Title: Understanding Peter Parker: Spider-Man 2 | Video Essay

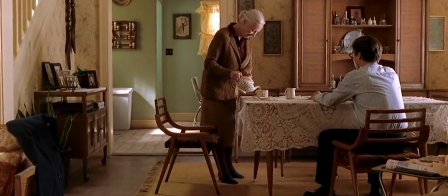I think a scene that details this really well is when Peter confesses to Aunt May that he's partly responsible for Uncle Ben's death.
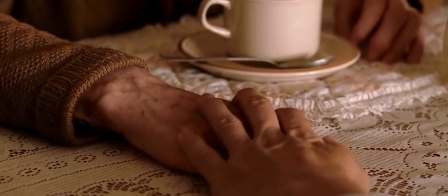It's a heartbreaking scene because May doesn't react with compassion, but rather she pulls back,
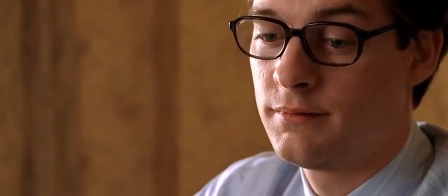quite literally removing her hand from Peter's and walking away, an act that continues the theme that our actions have real consequences.
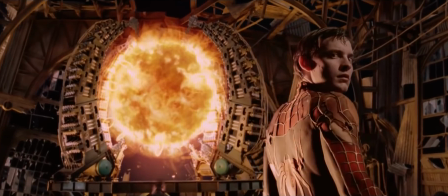All this is necessary for the audience to have that pure feeling of happiness when MJ discovers Peter's true identity in the film's climax.
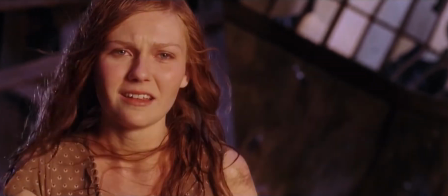There's nothing like the satisfaction you feel the first time you watch the movie, and it hits me every single time.
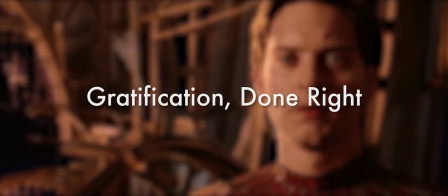This is gratification done right.
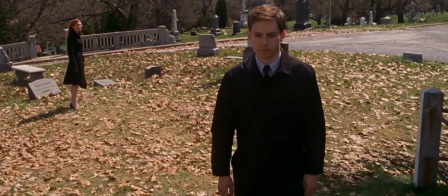The first film ends with Peter sacrificing his relationship with MJ for being Spider-Man, establishing the theme that runs through the second film.
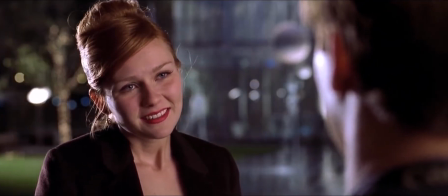Peter's constantly at odds with MJ, missing her play, lying to her about his true feelings, and ultimately being an empty seat.
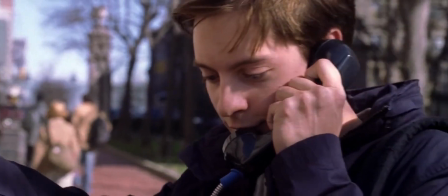There's even a scene where he pretends to confess his secret identity to MJ over the phone, and this creates immense empathy for Peter,
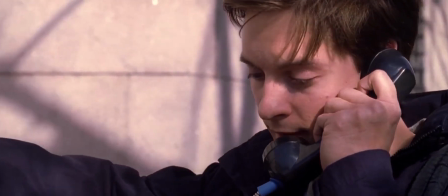as we feel his pain affecting his powers and the relationship he has with everyone else in his life.
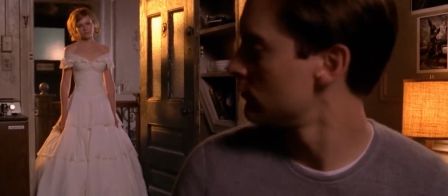It's through all this setup and all of this sacrifice that the audience is able to have that moment of gratification,
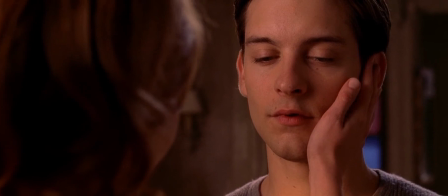and it's what makes Spider-Man 2 a superhero movie unlike any other.
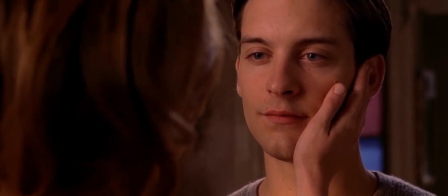Spider-Man 2 is a near-perfect superhero film,
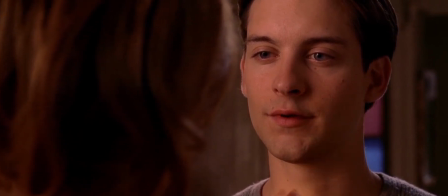capturing the essence of who Peter Parker is as a character and highlighting what makes him so unique in his personal struggles.
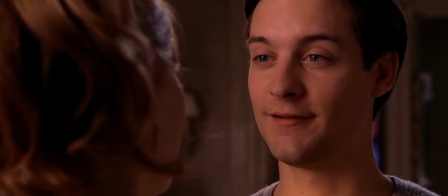It's a film about sacrifice and consequences, and I don't know if any Spider-Man film will ever be as good as this one.
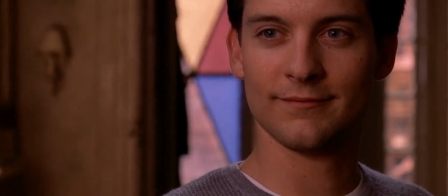Spider-Man 2 is a lesson in displaying sacrifice and creating empathy for our protagonists, protagonist,
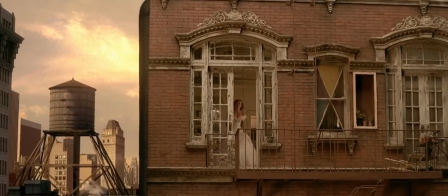and a lesson that I think all other superhero films can learn from.